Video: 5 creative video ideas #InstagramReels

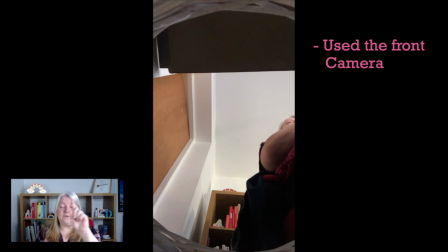(4:05)
Now here you can see that I'm under the desk and I've put my phone in an empty bin at the very bottom. So you can see at the top and the bottom of the frame here, you can clearly see the circle outline, and if it's not already obvious that it's a bin,
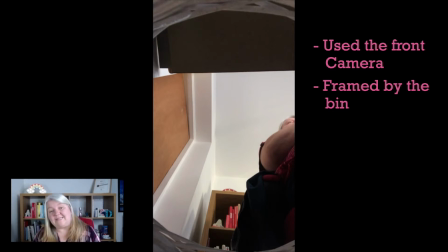(4:22)
the action of me screwing up the paper and dropping it down under my desk should hopefully clarify that. Now I had a couple of goes at throwing the paper in the bin. I wanted to try and get it to come close to the lens, so it was coming really close down to the camera.
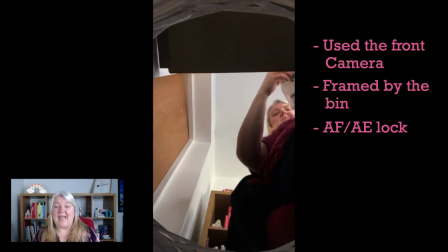(4:39)
And actually, if I was going to film this again, I'd do it in slow motion.
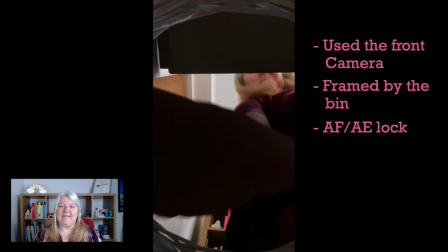(4:43)
You get a really nice shot of the rubbish coming down towards the camera if you did it in slow motion.
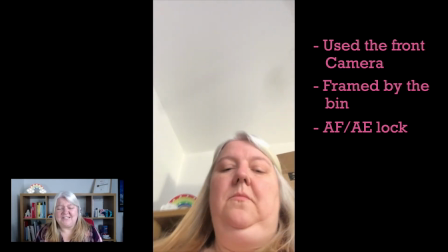(4:49)
And it's always an attractive shot at the end when you pick it up like this.
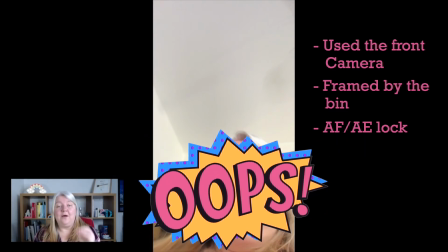(4:54)
So again, front camera, autofocus and auto lock, and from right there, making it clear what it's inside so that you could see the rim of the bin.
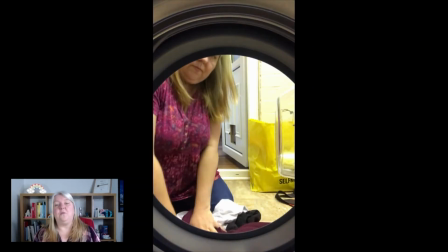(5:04)
Now the third shot here was from inside the washing machine.
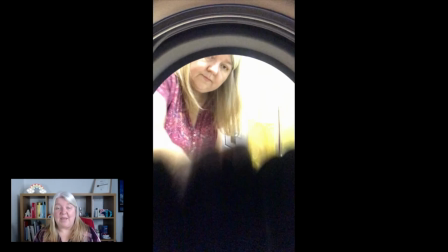(5:09)
Now what I've done here is I've simply used a piece of sellotape and I've taped my phone to the back of the inside of the washing machine. Again, I'm using the front camera so that I can see what I'm doing. And if I just play this,
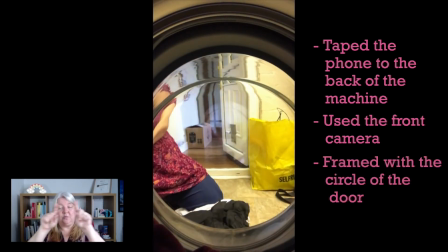(5:24)
also I've tried to frame it so that you can see as much of the actual door and the circle of the washing machine as possible.
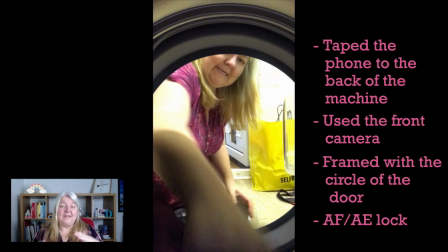(5:33)
Now you do have to bear in mind, when I first put my phone, stuck it at the back, I put it in the middle. I put my phone in the middle and put it in the back. And then when I went to press record, it's then easy to think, oh, that's in the wrong place, because actually the lens of your camera is not in the middle of your phone.
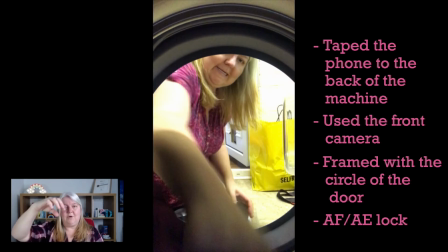(5:49)
It's up at the top. So you need to position your phone, and I had to bring it right down so the top of my phone was what was in the middle to get that nice, more even shot. And it's a bit tricky, especially with it's not a flat surface at the back of the washing machine, but using that sellotape, and this was the best shot that I could get that did those.
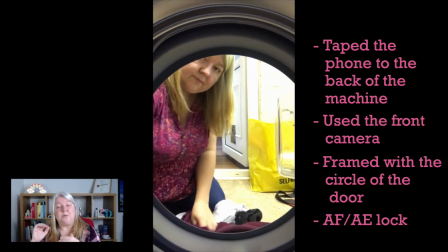(6:09)
So if I just play this for you again, you can see the round, you can see the door, you can see through the washing machine door when I close it as well.
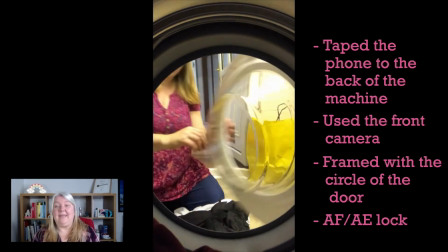(6:16)
So if you ever need to show from someone packing a washing machine, don't just think about putting the camera outside.
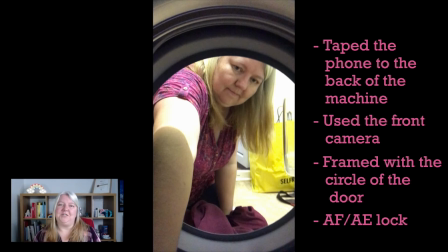(6:23)
Get that phone inside the washing machine and show the point of view from in there.
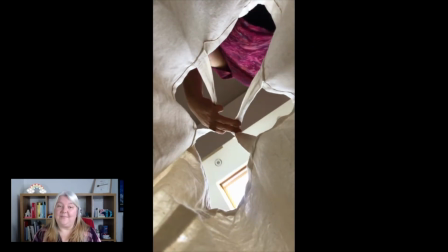(6:29)
Now the fourth video was inside a bag. This one took a lot longer to get, and you'll see if I just let this video play through.
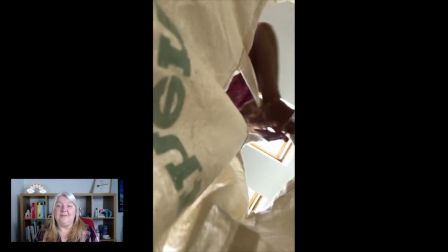(6:38)
So I have it first of all here in a canvas bag,
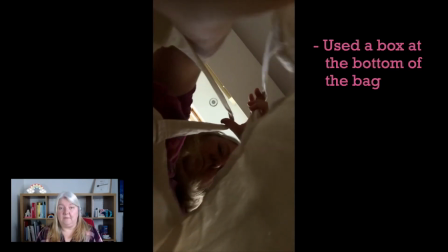(6:43)
and my phone isn't just at the bottom, it's on a box at the bottom of the bag, because I found if I just placed my phone at the bottom of an empty bag,
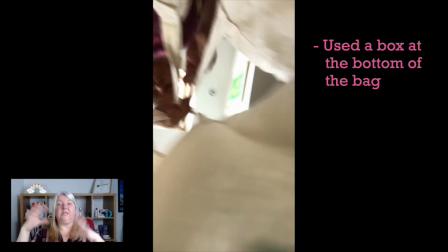(6:51)
the sides of the bag covered it too much, you couldn't see anything.
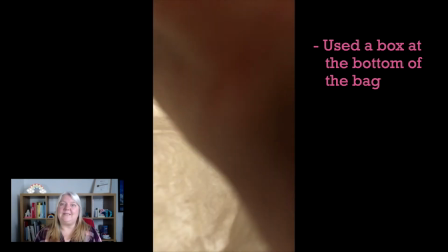(6:54)
So my phone is on a box, but it did keep sliding off as well, as it took some adjusting and readjusting.
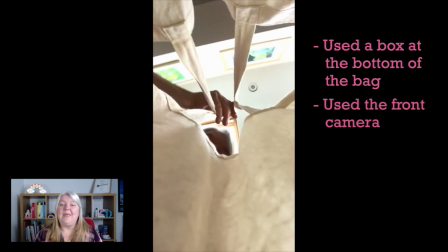(7:01)
Again, I'm using that front camera, and I've got the autofocus and auto lock on,
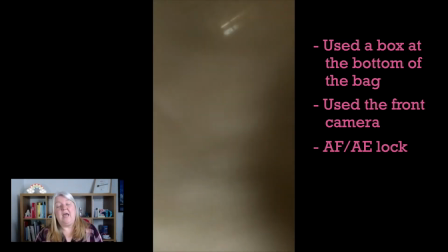(7:06)
because I'm really aware that I was walking underneath some windows and I didn't want the camera to suddenly go bright and then dark and be changing,
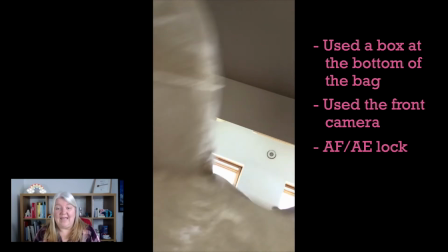(7:15)
so it's all locked. At this point here, I pretty much decided to swap the bag.
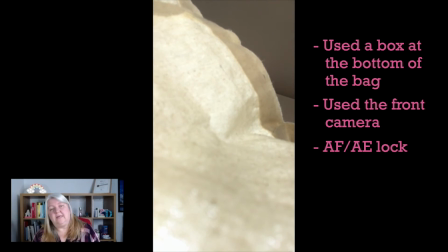(7:20)
This canvas bag was too floppy, it was just not working. So I went and got one of the bags for life that you get from the supermarket,
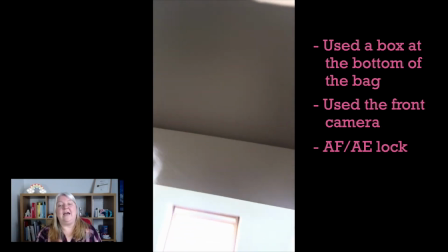(7:28)
and I simply lift my phone and the box out of the one bag and pop it right into the other.
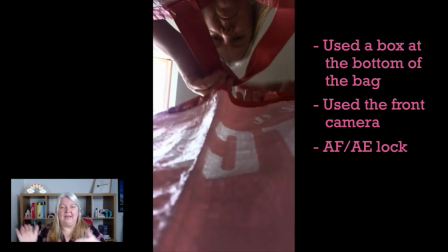(7:34)
This is a much more structured bag, so I thought it would be much better. And again,
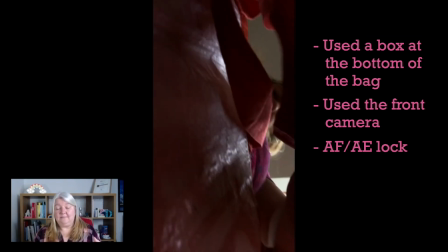(7:39)
you have to fiddle around with the positioning, because putting my phone in the middle of the bag was best for balance,
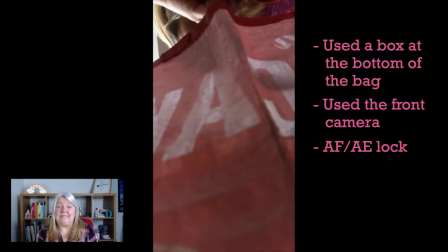(7:45)
but actually it's not best for the shot, because I wanted my lens to be under my fingers,
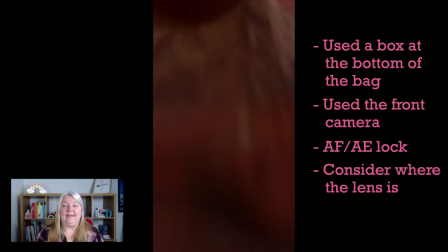(7:52)
so you could actually see me carrying the bag. It kept falling over.
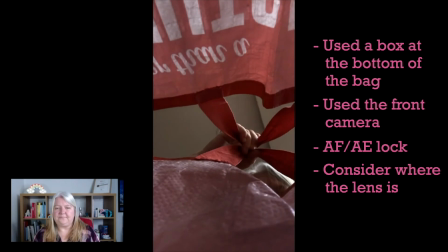(7:57)
I had to play around with it quite a lot. But you can see that I'm getting there now.
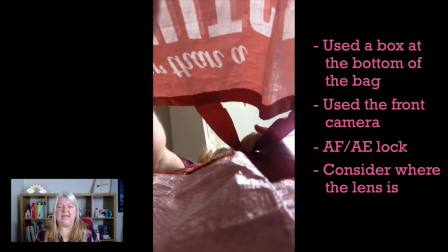(8:07)
Just playing around with making sure I've got the best shot that I can. It's really obvious that it's inside a bag.
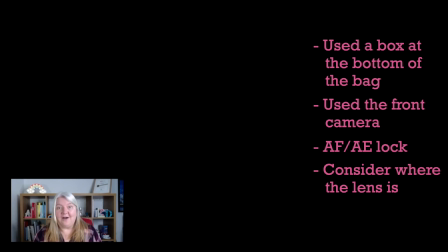(8:14)
And then it fell over again. A lot of patience is needed with video, so you just try again.
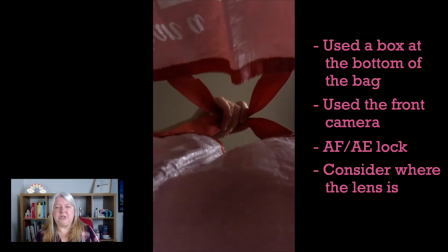(8:21)
And then what I actually decided to do, when I was happy with where it was put,
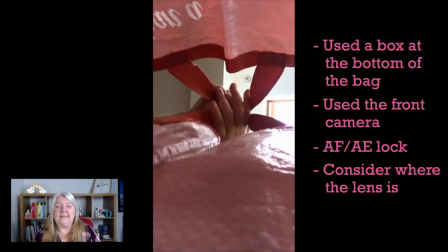(8:26)
is I added an extra item inside the bag, so that in my shot I could actually reach in near the phone,
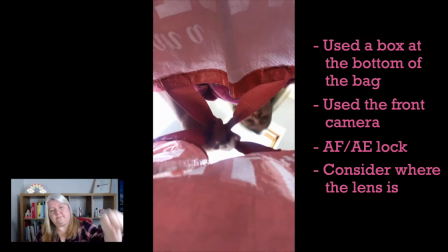(8:32)
pull out this loaf of bread, and you'd see it coming out of the bag.
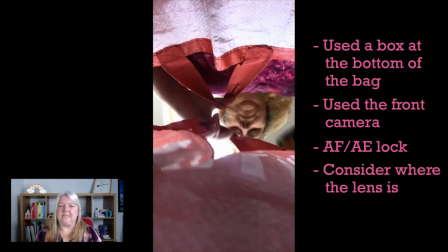(8:37)
So watch this happening here.
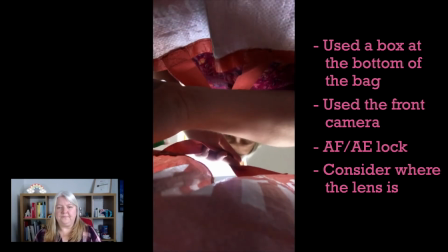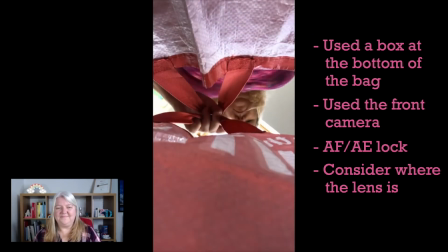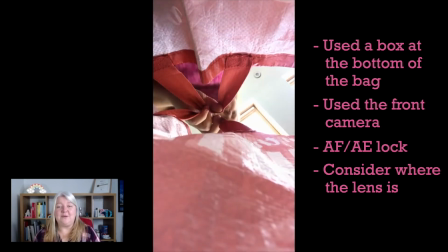(8:48)
So you can see, even though I'm walking underneath those lights, because I've got the auto exposure locked, it still works fine.
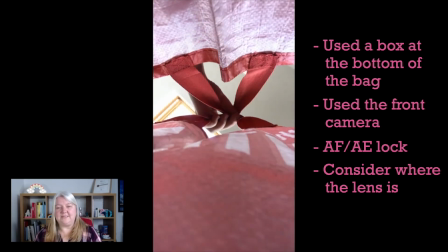(8:56)
And this was the clip of the shot that I used. So we got there in the end.
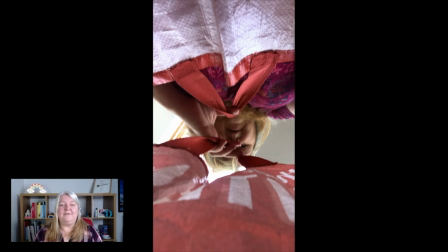(9:02)
And then the final video of the 5 was from inside the fridge.
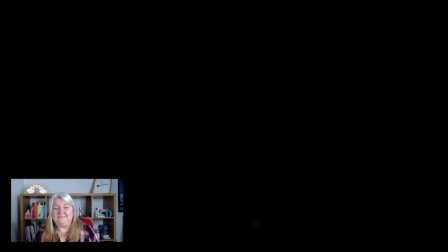(9:09)
Now here, the phone's inside the fridge. It's totally dark because the door's shut.
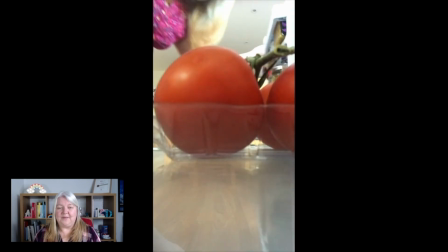(9:14)
Let me just pause there.
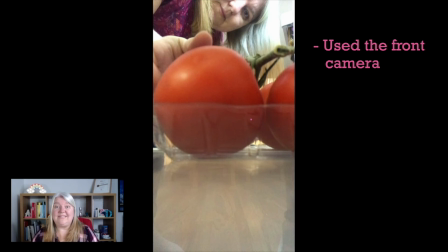(9:16)
Now again, I'm using the front camera here, and I knew that I wanted to see the shelf and the tomatoes that were coming off the fridge. And when I put my camera in the fridge, you couldn't see this at all, because again, the lens, the actual part where you're filming, was too high.
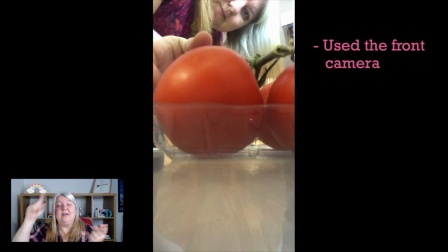(9:33)
Nice, easy solution. Flip the camera upside down. So this is actually being filmed with my camera upside down, so the lens is right down there at the bottom by the shelf.
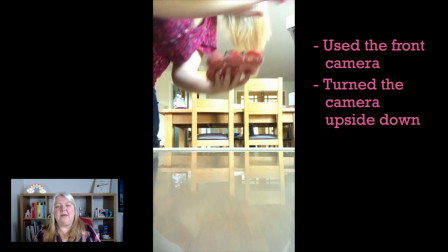(9:44)
You can see I also locked the exposure, I locked the focus,
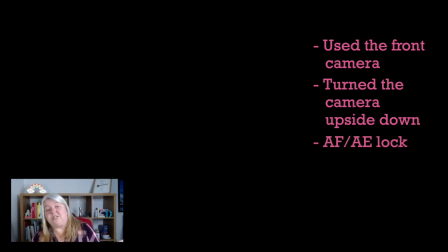(9:49)
doesn't really matter because when the door is shut, it goes completely dark anyway.
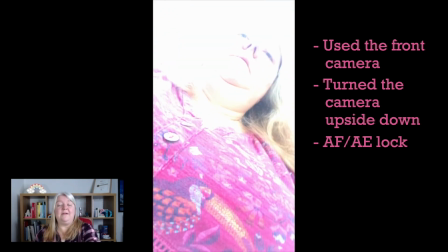(9:53)
And then you can see right there at the end how bright it is because that exposure is locked.
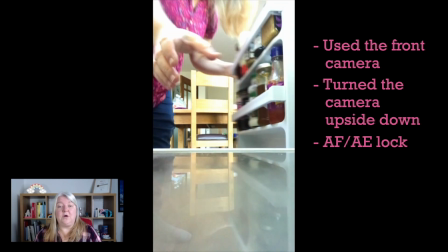(10:00)
It is set the right exposure for when the door opens, because otherwise, if that exposure wasn't locked,
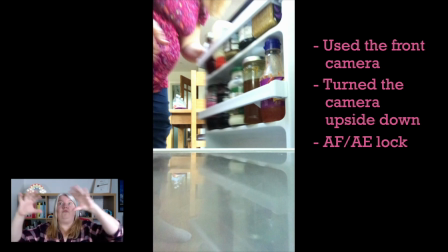(10:07)
when the fridge door opened, it would suddenly go really white while the camera is flooded with light, and then it would find the right balance. And I didn't want that to happen. So set that auto exposure and the autofocus first so that it's right,
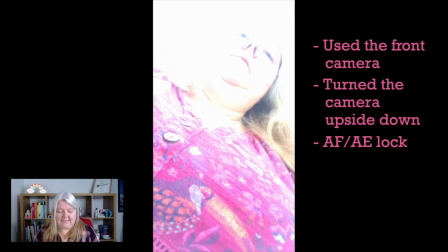(10:22)
and then your shot will look fantastic. And so that's the behind the scenes of my latest reel. Simply chose the best parts of those 5 clips and edited them together. Do let me know if you have any questions about creating videos like this, or if you've got any other ideas of where you could put your camera to show an interesting point of view for your audience. Otherwise, I'll see you in my next video.